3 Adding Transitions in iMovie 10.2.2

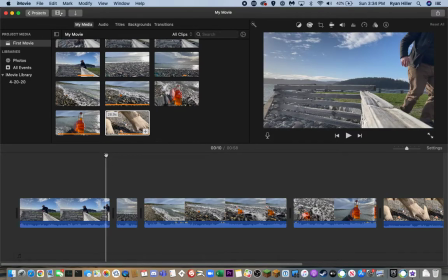0s
I've got my I have my video edited to what I want. Here's leading lines. You can see the fence post pointing right at me. I'm also on the rule of thirds, and I see something on the beach.
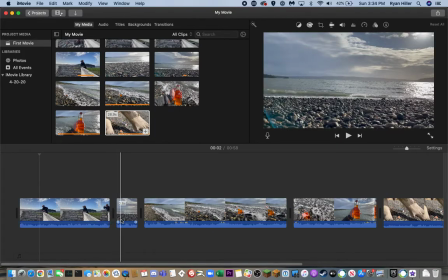15s
I've got a little, close up here of walking towards whatever I saw. Then I show rule of thirds. That bottle stays right on the rule of thirds lower left intersection point, imagining a tic-tac-toe board,
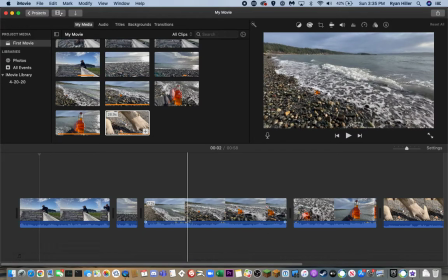30s
and the upper horizon is also staying pretty close to the rule of thirds upper horizontal line for the whole time as you're moving in on this bottle. Then I'm going to demonstrate
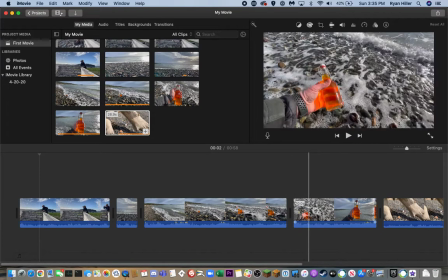51s
symmetry. When I pick up the bottle, I don't actually like that transition there very much, but I pick up the bottle
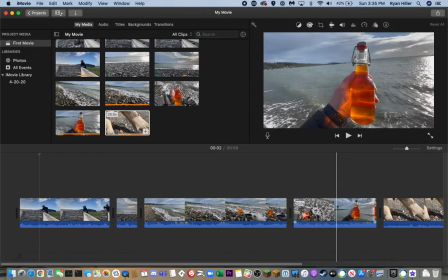59s
and it's symmetric, meaning it's kind of the same on the left and the right, which they say in the video that you watch talking about this really makes the video stand out. Or not the video, but the object. It's like this is the most important thing. And then frame within frame.
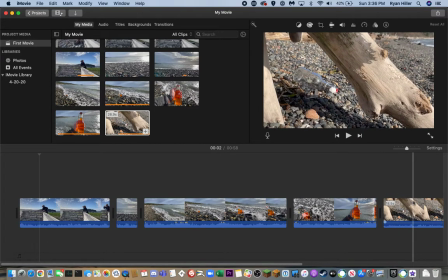77s
Now the bottle's empty, the potion's empty. Frame within frame, that log is framing that object.
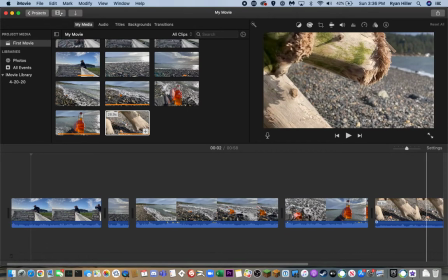84s
And then I pan out to a rule of third shot again, kind of exit the scene.
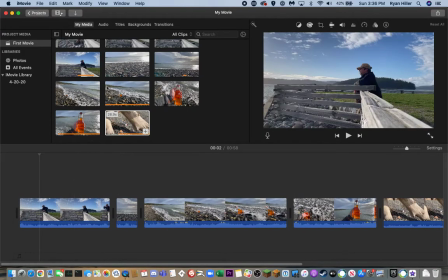92s
So now what I want is some transitions. And you have to be careful with the transitions.
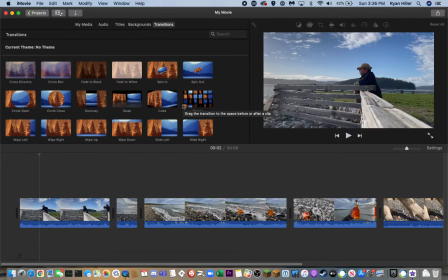96s
People love putting in flashy, weird transitions where the screen goes spinning around and this and that. But most of the time, often in a scene, you don't want any transition. Where you go, I'm going to hit play here. It just cuts straight from one scene to the other. Boom, you're right in the next one.
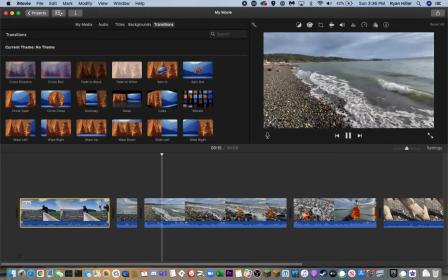113s
Boom, you're right in the next one. So imagine a fight scene or something, or just two people talking.
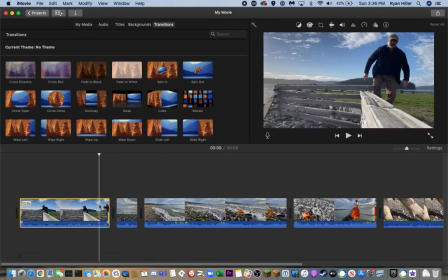118s
You're going to want to hop back and forth like that. I think transitions are important, like a fade to black. When you're moving to a different space or a significantly different time. So say I'm in one scene and now I'm going to be across the world, I might fade to black to demonstrate that I have now moved.
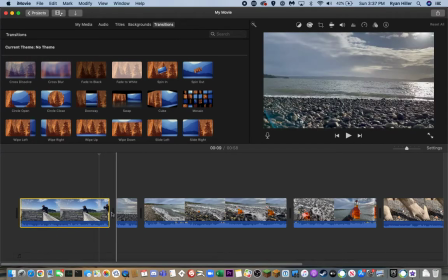138s
Or say it's going to be years later, I might fade to black. So I'll go ahead and add some transitions here just so you can see it.
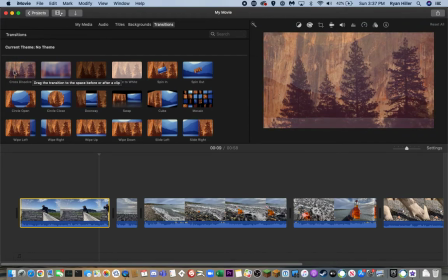147s
The cross dissolve is one where one scene blends into the other.
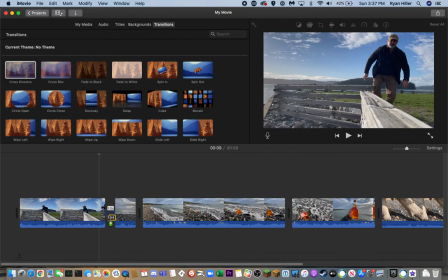152s
That one's not bad for if it's going to be pretty much at the same time. So I go from this scene. There is some space from there to the rocking of the rocks. So it's going to cross dissolve to the rocks. So let's watch that.
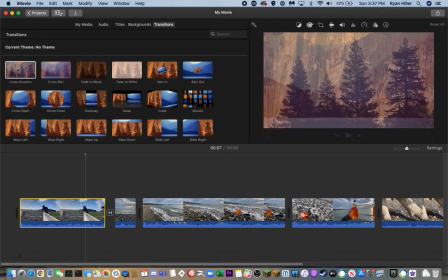169s
And again, what I did is I just picked cross dissolve and I dragged it down to between those two.
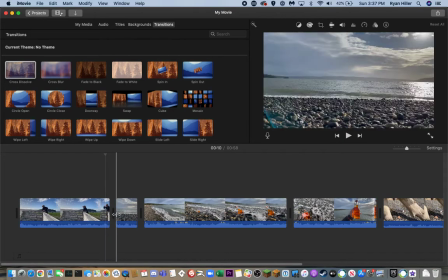175s
If I don't want it, I can highlight that and delete it. It's gone. Just put a cross dissolve down there again.
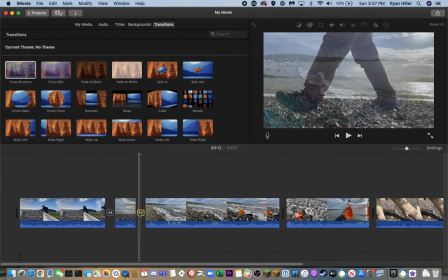182s
And I'm going to cross dissolve out of that scene as well. Again, you don't want people to be noticing the transitions.
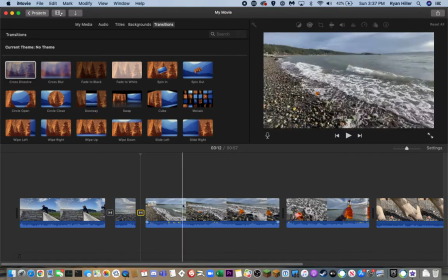189s
They shouldn't be screaming out, hey, I'm a transition. You want people noticing your video and your footage.
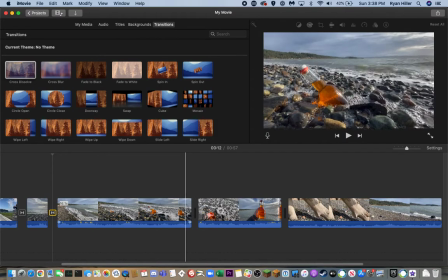197s
I'm going to do another. I'm not going to do a cross dissolve here because this is pretty much the same moment.
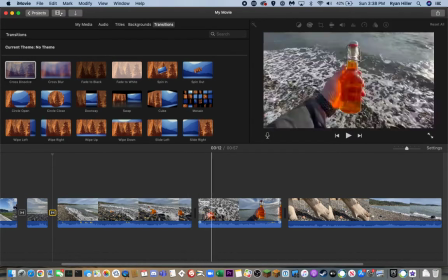204s
Again, I don't like the positioning of that cut, but whatever.
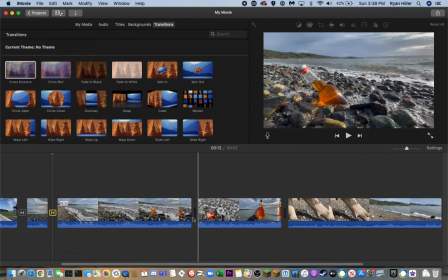209s
That's what we got. But I'm not going to put one there because it's the same moment. Now here, looking at the potion to here where it's empty, some stuff happened. There's some time there. Probably drank the potion. Who knows what happened? I'm going to put a fade to black here.
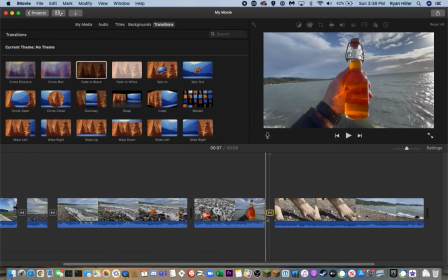230s
Okay, and so what that means is it fades out to black and then fades back.
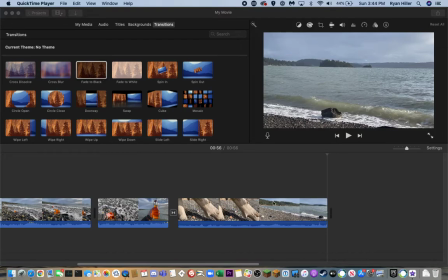237s
Okay. All right, so I'm going to end the movie by fading to black.
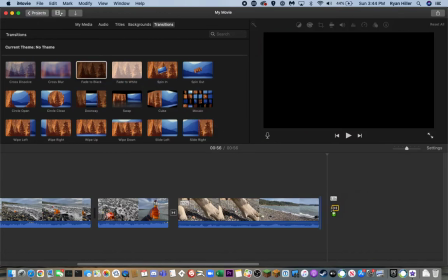242s
So I'm going to drag that down there. And so then, let me delete that.